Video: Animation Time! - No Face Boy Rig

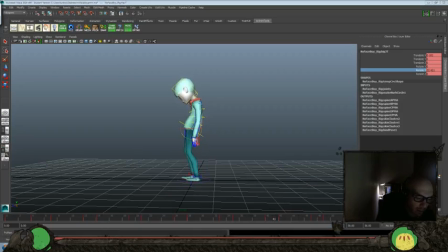45:14 And maybe a little bit less than that still. Okay, then maybe we could try to get a little bit of compression in the chest as well. So let's see.
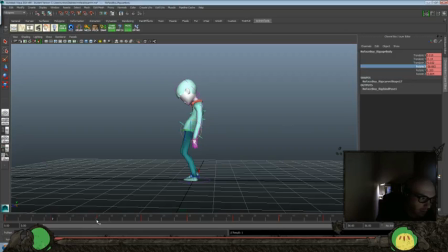45:34 Which controls? I think it's X here and Y in the chest. So, like I said, I just want a little tiny bit of this just so that structure of the spine in the back has a little bit of movement to it.
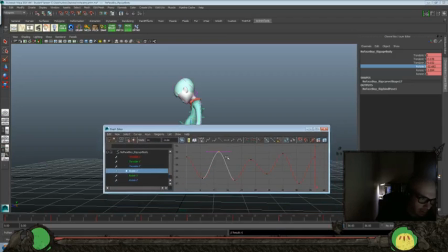45:48 It's not really something that I want to feel or anything, and I already feel like the head's working pretty well, so I don't really want to mess with that too much. But I still want to get a little bit of movement throughout that back portion so it doesn't feel so locked up there.
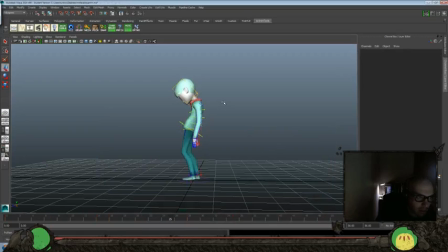46:06 But I want this main feeling from this shot, so I don't want to mess with it too much.
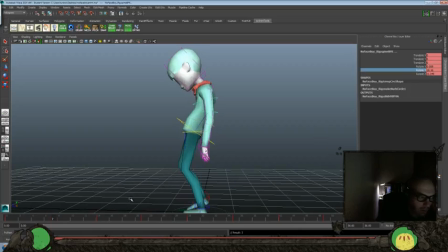46:17 And I'm going to offset a little bit there.
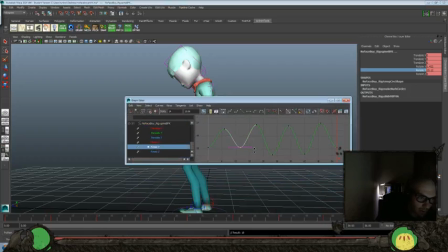46:32 Okay, and let's clean that up, and we'll probably have to do a couple of tweaks here and there till we get it balanced out to the right amount that we have it. And I think we're on the way to something. So let's look at it now. Let's see.
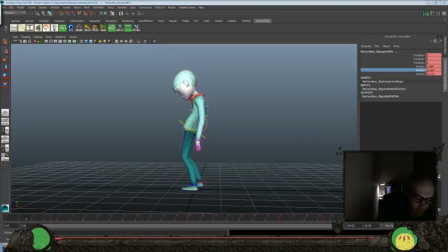46:52 Probably too much in the chest here, so scale it back a little bit more. And now it's too much in the hips. We're kind of feeling it there, so scale that back and let's see.
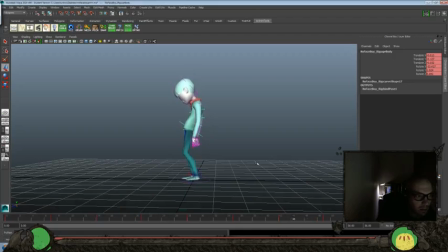Okay, like I said, it's not a lot, but a little bit of movement there, so that back didn't feel so.
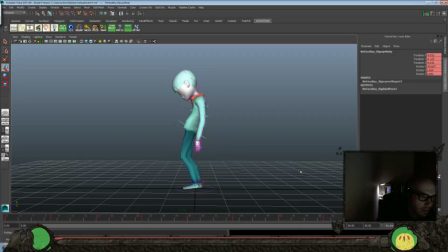Should I push the hips just a teeny bit forward? Let's see.
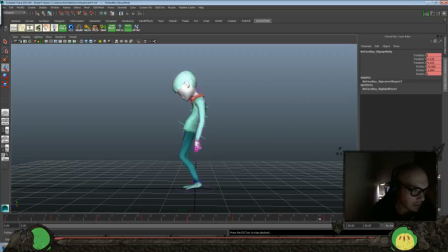47:43 Alright, I think that works. We could definitely spend another hour or so tweaking it up, but I think we got something kind of playful here.
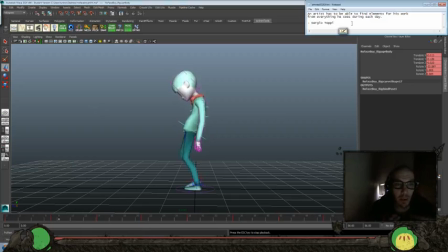47:50 So let's take a look back at where we started. We were looking at the beautiful work of Sergio Toppi. I love his stuff. I think you guys should really check it out. If you haven't seen it, I feel like he really plays with the medium of kind of the comic book page and the panel layout really interestingly, in almost more of a
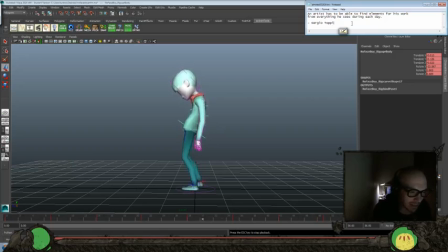48:07 old-fashioned illustrative medium meets, you know, comic book sensibilities. And he said an artist has to be able to find elements for his work from everything he sees during each day.
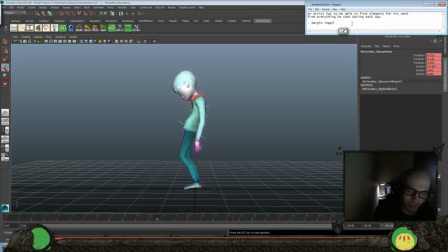48:19 I think that's a great idea, a great tool, a great thing to try and implement to get in the mindset of kind of always be working or always be looking for inspiration or always be looking for how you can utilize the world around you
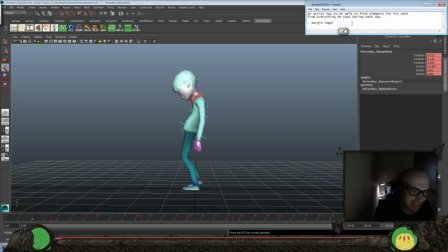48:33 to improve your medium that you want to become great at. And I think to the same thing, I'm reading through Drawn to Life Volume 1 again by Walt Stanchfield.
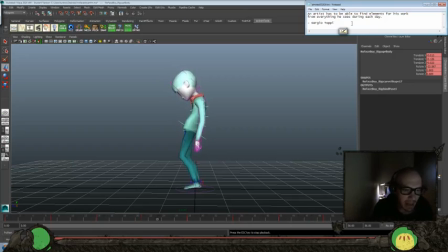48:47 I think I always throw a link to it too. It's one of my favorite books. And same thing that you'll probably hear in a lot of religious or spiritual studies as well.
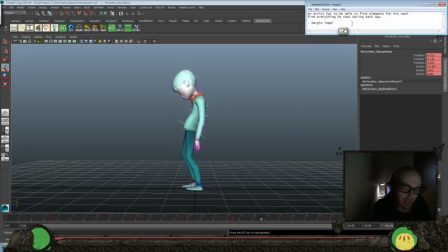49:02 And you'll find, maybe you won't, maybe it's just me, possibly, you'll find that the more you get involved or focused on being creative and pushing a medium or trying to master it or anything, you kind of hit the same sort of levels with, here's Kitty,